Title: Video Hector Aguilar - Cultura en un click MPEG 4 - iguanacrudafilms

Hola, ¿qué tal? Sean todos bienvenidos. Mi nombre es Héctor Aguilar y desde hace 19 años soy director y productor audiovisual. He dirigido videoclips, comerciales, 9 cortometrajes y hasta ahora un largometraje. Aún sigo actualizándome y aprendiendo, y algo que he aprendido en este bello oficio es que el conocimiento cobra verdadero valor cuando es compartido. El propósito de este video es poder transmitir y compartir con ustedes parte de lo que he aprendido a lo largo de este proceso. Si has dado clic en este video es porque seguramente alguna vez te has preguntado cómo se graba una escena, cómo se arma, cuál es el proceso. En este video voy a explicarte los pasos y elementos necesarios para producir tu propia escena.
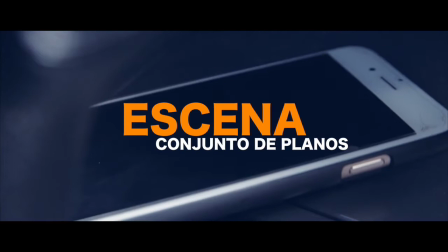Vamos por el principio. Una escena es un conjunto de planos que pertenecen a un mismo lugar y a un mismo espacio físico.
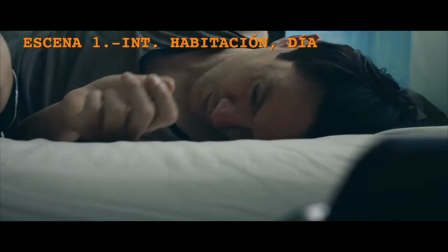Por ejemplo, un hombre despierta por la mañana recostado en la cama de su habitación.
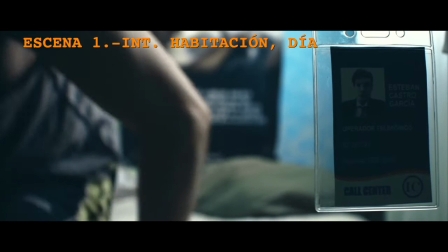Se levanta. Sale de la habitación.
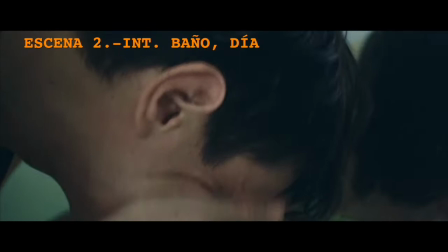En el momento en que ha cambiado de espacio físico, en este caso al salir de su habitación, ha terminado esta escena y comienza la siguiente. Esto obedece a que cada cambio de espacio físico implica también un cambio en la iluminación y en el arte, y esto en el set durante el rodaje sí que lleva bastante tiempo. El asistente de dirección deberá calcular cuánto tiempo lleva cada cambio de set, considerando que cada escena lleva condiciones de iluminación y arte diferentes.
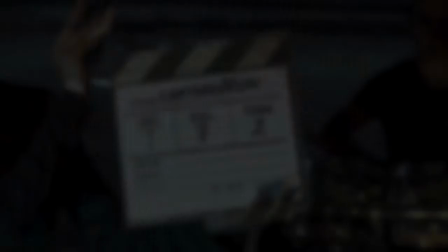Con este cálculo podrá armar su calendario o plan de rodaje y saber así cuántas escenas se pueden grabar por día. Vayamos por partes. Ya dijimos que una escena es un conjunto de planos, pero bueno, ¿qué es un plano cinematográfico? Un plano es una parte de la película rodada en una sola toma. Asimismo, es la relación de distancia y tamaño entre la cámara y el motivo.
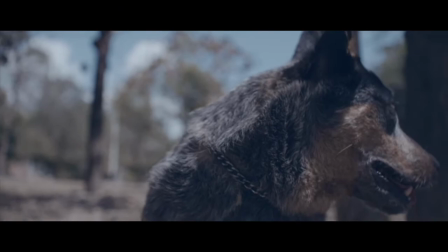Entonces, ¿cuáles son los principales planos cinematográficos y cuál es su función?
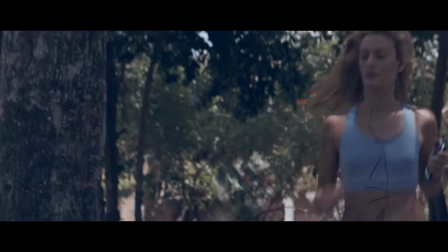Vamos a conocerlos de mayor a menor.
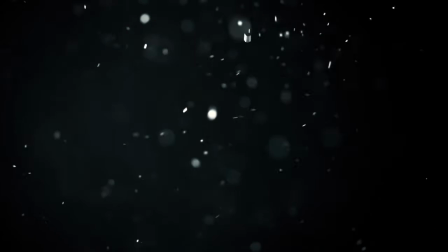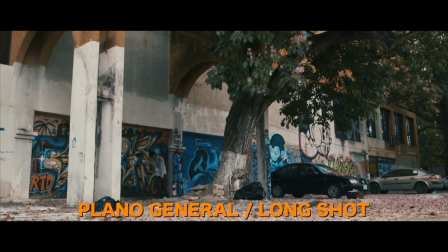El plano general o long shot es un plano de contexto que nos sirve para mostrar al espectador en dónde ocurrirá la acción a desarrollarse dentro de nuestra escena,
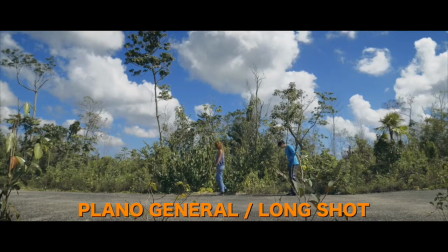ya que nos muestra a cuadro todo el escenario y el espacio completo, y por lo general nuestros personajes aparecen al fondo en menor tamaño.
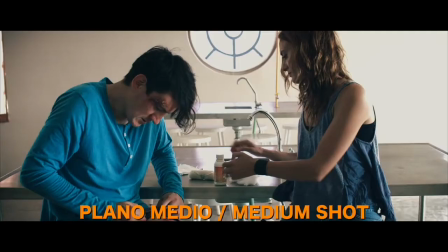Plano medio o medium shot. Es el más utilizado en el cine.
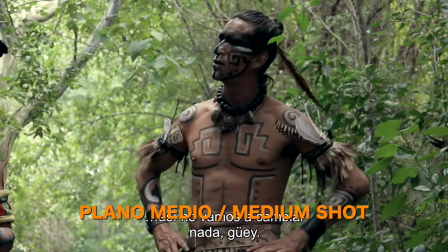Nos muestra nuestro personaje de la cintura hasta la cabeza y podemos percibir sus
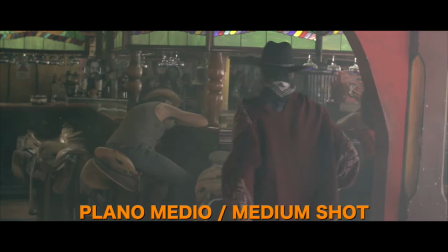rasgos y expresiones a una distancia considerada sutil entre el actor y la cámara.
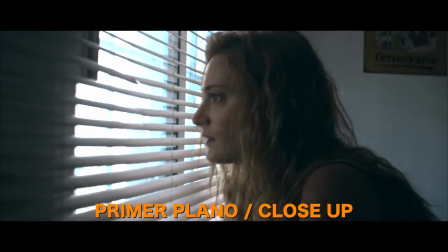Primer plano o close-up. Es un plano en el cual el rostro de nuestro actor ocupa la mayor parte del cuadro.
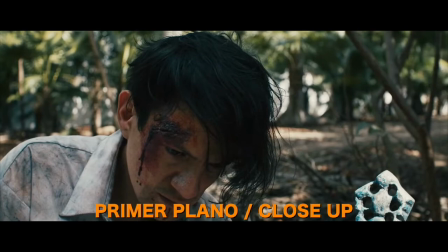El fondo por lo general suele aparecer fuera de foco, concentrando toda la atención del espectador en nuestro personaje.
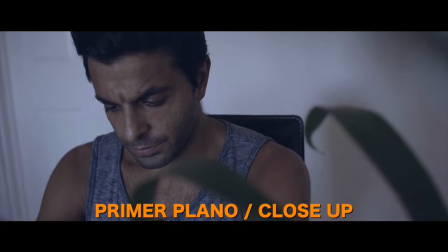Este plano abarca del pecho de nuestro actor hasta la cabeza y se suele utilizar cuando el
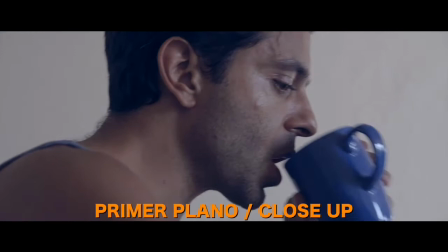personaje tiene un diálogo importante o expresa alguna emoción, reacción o sentimiento.
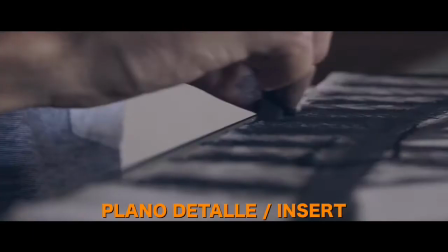Plano detalle o insert.
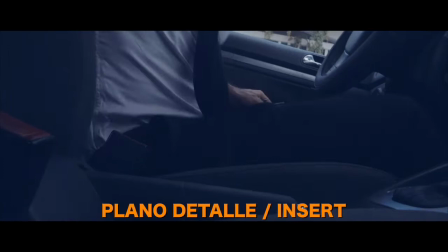El plano detalle se utiliza cuando queremos dirigir la atención del espectador hacia un objeto o parte del cuerpo en particular,
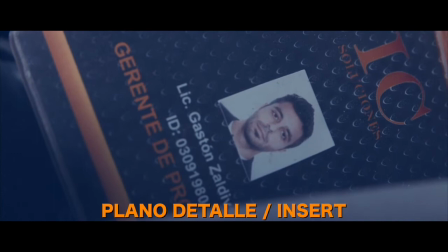abarcando con este todo el cuadro de la pantalla. Esos son los principales planos cinematográficos. Ahora que ya los conoces y sabes para qué se utiliza cada uno, llegó el momento de preparar nuestra escena.
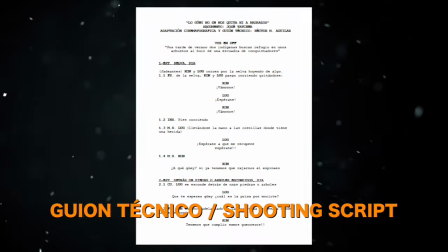El guión técnico o shooting script es la lista que contiene el número de planos que vamos a grabar para cada escena.
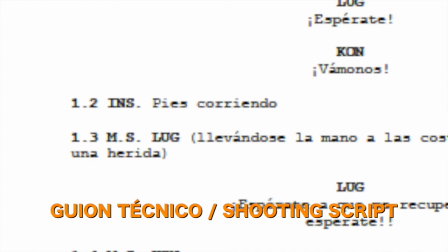La elaboración del mismo es responsabilidad del director.
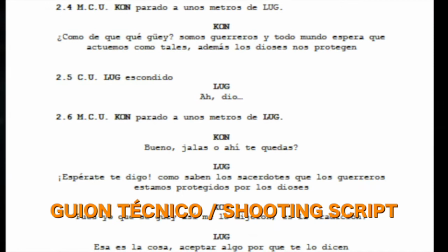Al final será la guía que llevaremos al rodaje para no olvidar grabar cada uno de los planos que se tienen que hacer para poder contar nuestra historia. Bien, pues ya tenemos listo nuestro guión técnico con la lista de planos que hemos seleccionado y que son los que creemos que mejor ayudan a contar nuestra historia. Llegó entonces la etapa más creativa y divertida de todo el proceso cinematográfico, el rodaje.
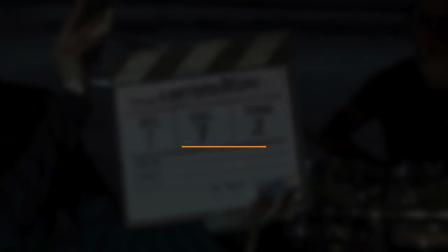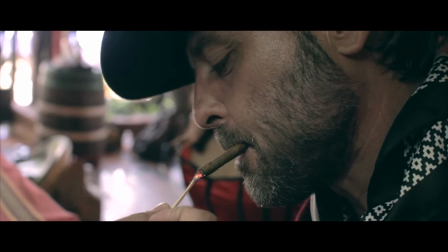En el cine existen varias técnicas para llevar a cabo la cobertura o puesta en escena. La
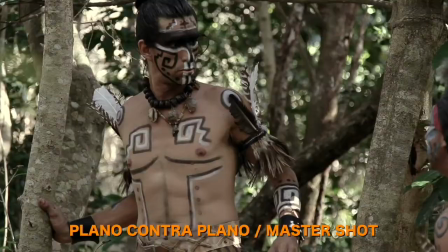más utilizada es la técnica de plano contra plano o master shot.
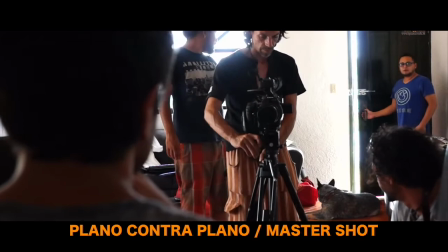Esta técnica se lleva a cabo con una sola cámara de manera artesanal y consiste en grabar la escena completa desde diferentes ángulos y encuadres,
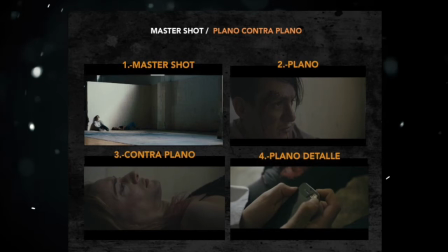repitiendo las acciones y diálogos una y otra vez con cada cambio de plano.
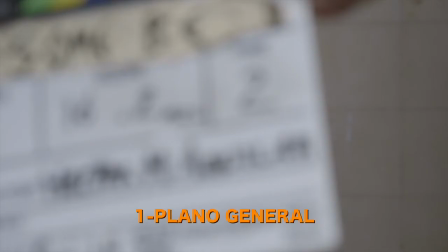Por lo general, se suelen rodar como mínimo tres planos diferentes.
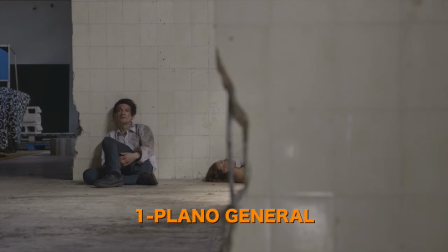Plano general, para situar espacial y geográficamente al espectador.
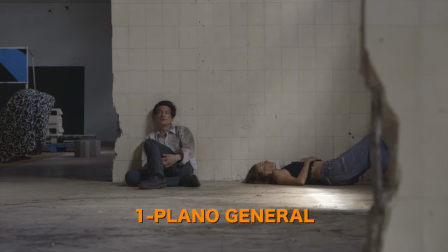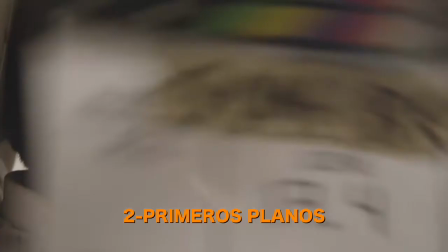Primeros planos, para diálogos y reacciones de nuestros personajes.
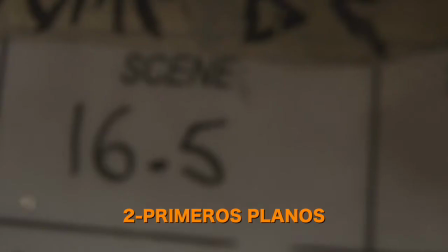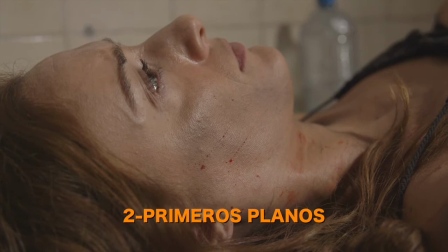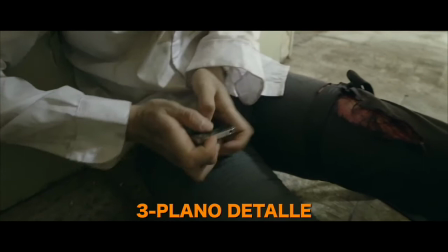Plano detalle, para puntualizar algún elemento clave en la escena. Una vez filmados todos los planos que necesitamos para contar nuestra historia, llegó el momento de cortarlos y pegarlos para dar sentido de unidad y de que todos fluyen en un mismo espacio de manera homogénea. A este proceso se le conoce como edición o montaje. Bueno, y ya seleccionadas las tomas buenas y con nuestro material editado, nuestra escena quedaría de la siguiente forma.
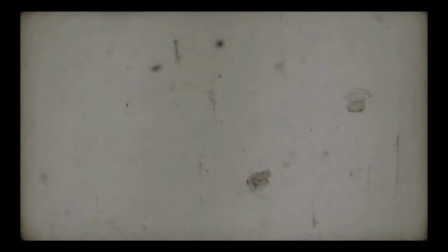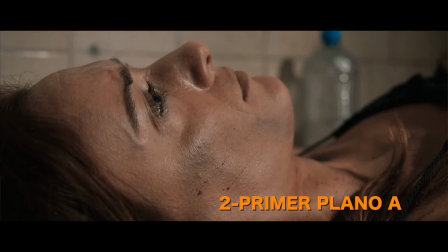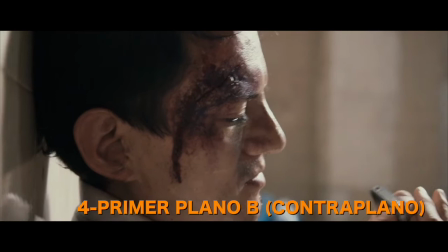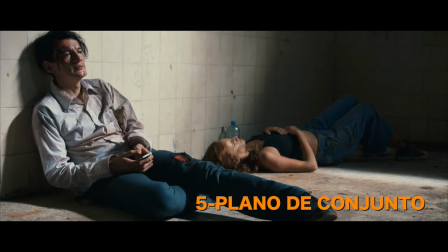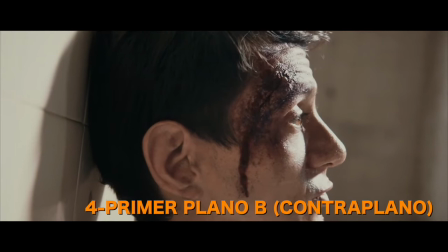¿Cuál es el plan? Esta es la realidad ahora. Entonces, ¿qué hacemos?
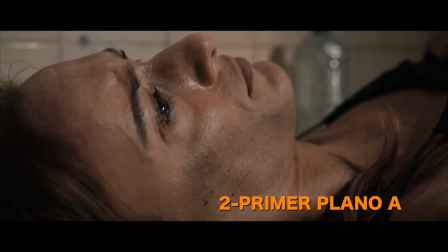Nada. No hay a dónde ir.
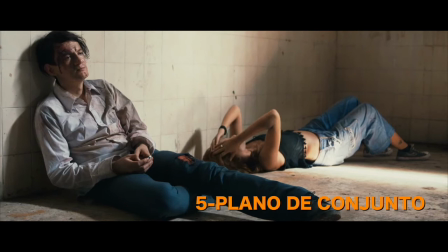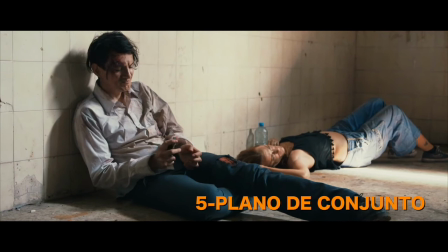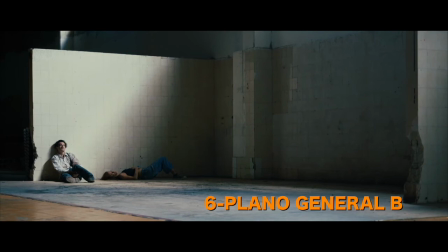Para saber si una escena funciona, tenemos que revisarla una y otra vez, comprobando si existe sentido de unidad entre un plano y otro, si se sienten como parte de un mismo tiempo y un mismo espacio. Si esto es así, entonces lo hemos conseguido. Hemos logrado penetrar en la esencia de la llamada magia del cine. Bueno, espero que ese video te haya sido de utilidad. Recuerda que el cine, además de un arte, también es un oficio. Y como tal, la única manera de perfeccionar la técnica y desarrollar un estilo propio es mediante la práctica. Así que a practicar, saquen sus cámaras y espero ver sus escenas cinematográficas muy pronto. Mi nombre es Héctor Aguilar, muchas gracias por ver este video y hasta aquí terminamos.
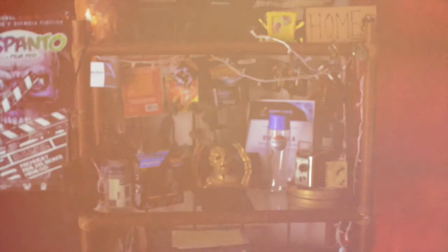Corte y queda.